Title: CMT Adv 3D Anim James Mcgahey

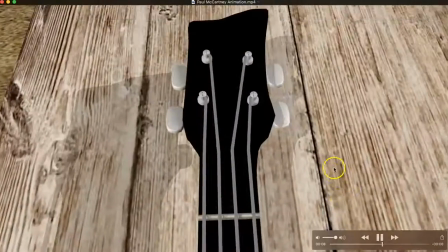Oh, right, because that's the kind of thing I can spend.
Yeah, the animation's not too bad there.
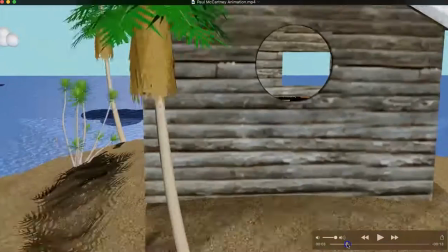I mean, as with this, it's relatively subtle. It's not too fast a movement.
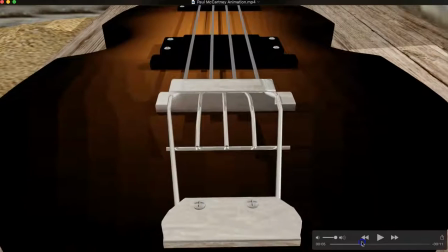I think probably what I would have done, although you've got some slow out there, which is just say gradually accelerate, is probably just
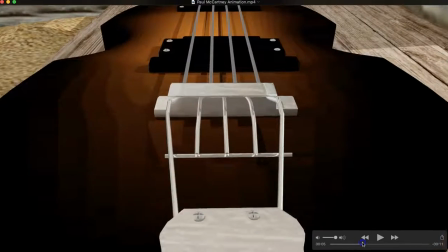hold for a second and then gradually speed up down towards the fretboard.
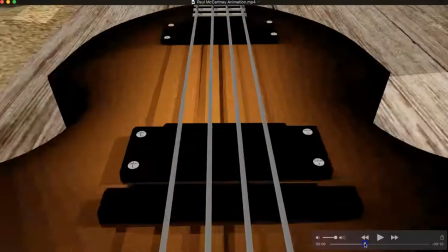I might also have suggested that with the angle that you use is a little bit more
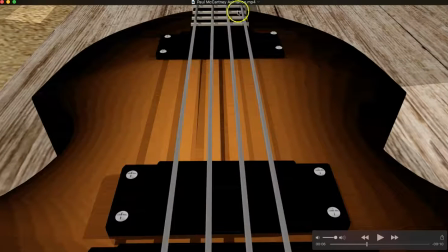that we can actually already see the whole neck, so the perspective of the neck is going off a little bit more like this. So we're actually a bit lower down, looking right at the neck.
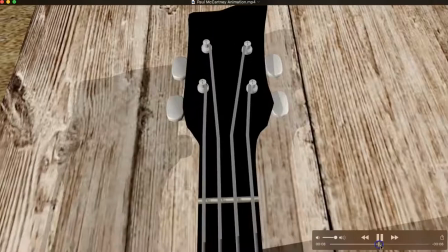I think that probably would have just cinematically would have looked a bit better.
Kind of thing I can spend hours and engross myself with and write songs.
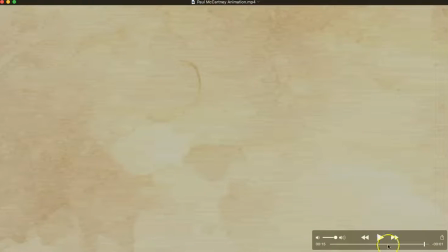Thank you, Paul McGahey, for letting us hear your desert art.
I like your solution to having some clouds in there.
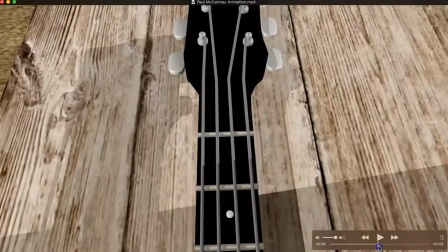Difficult thing to do, let's say, realistically. So you've gone for like a kind of a toon-style cloud, which again, it's a good attempt.
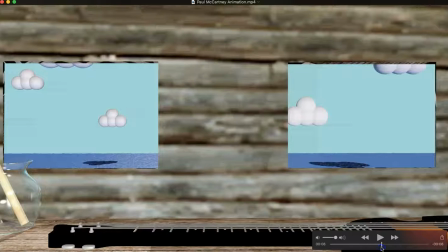You've got the shadows in there as well. Shows position, shows how close they are to the ground, water rather than the ground. So that works pretty well. There is a little skip there, though.
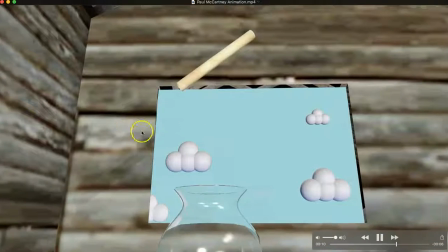I noticed as they're animating across, it's almost like they slow down slightly.
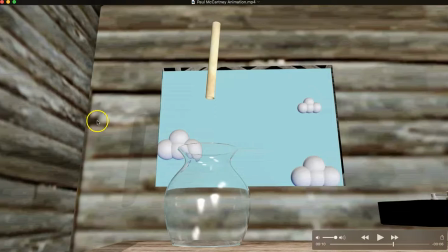So they come in, and then they suddenly slow down, which just doesn't quite work.
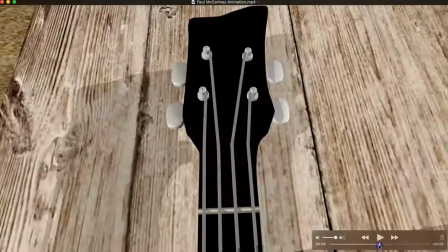I mean, I know you're kind of showing sort of a passing of time there, but maybe that's the idea.
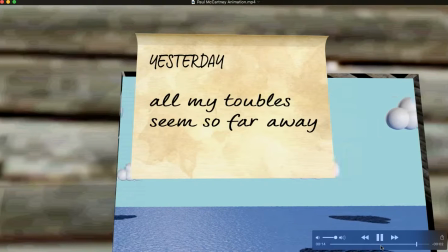Yeah, I guess that is what the idea is, spending hours. So yeah, I take what back what I said. Okay, yeah.
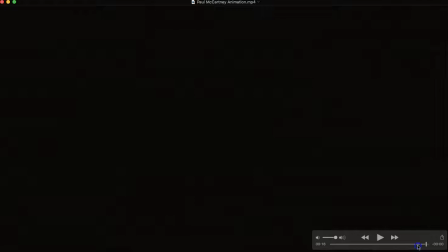So I think that's it.
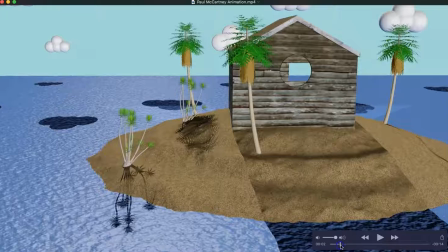Overall, it's a good solution to putting together some visuals for the audio file that you've chosen to work with. It's a good audio file as well. I mean, it's relatively simple because basically all I'm saying is I want my guitar so I can write some songs or that kind of thing.
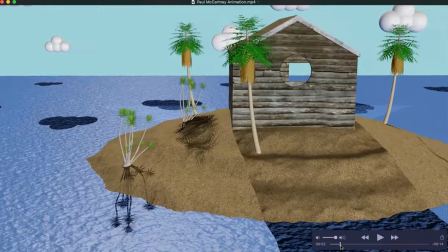So there's not a massive amount to go at. There's not a huge amount of description. It doesn't describe the guitar, so you've made a smart move in finding out what your guitar actually looks like, the one that he's known for having. I like the fact that you have thrown in some lyrics yesterday and what have you.
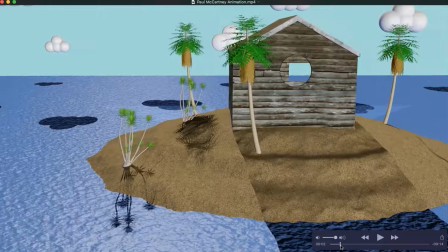So again, it kind of fits in. It fits the bill, it fits the brief. I think I perhaps like to have seen a little bit more camera control, given that pretty much all of your animation is camera movement, although there is the unscrolling sort of lyrics and there are the clouds.
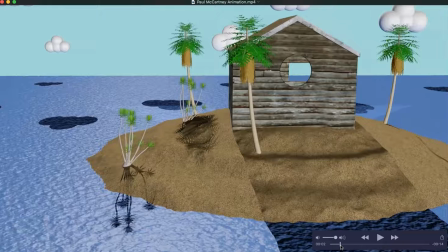Most of it's kind of the camera work, which is fine. So perhaps a little bit more control, a little bit more kind of cinematic thought for how you're going to cut things together, maybe, might have worked better. And I think that would have just tidied things up. But overall, James, I'm really pleased with what you've done. There's a lot of work in there.
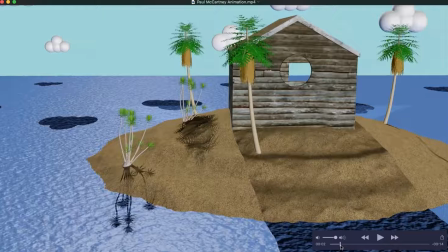That guitar particularly has taken some building. And I'm really pleased that you attended lots. And I think you've got a lot out of this module. So well done for that. Thank you.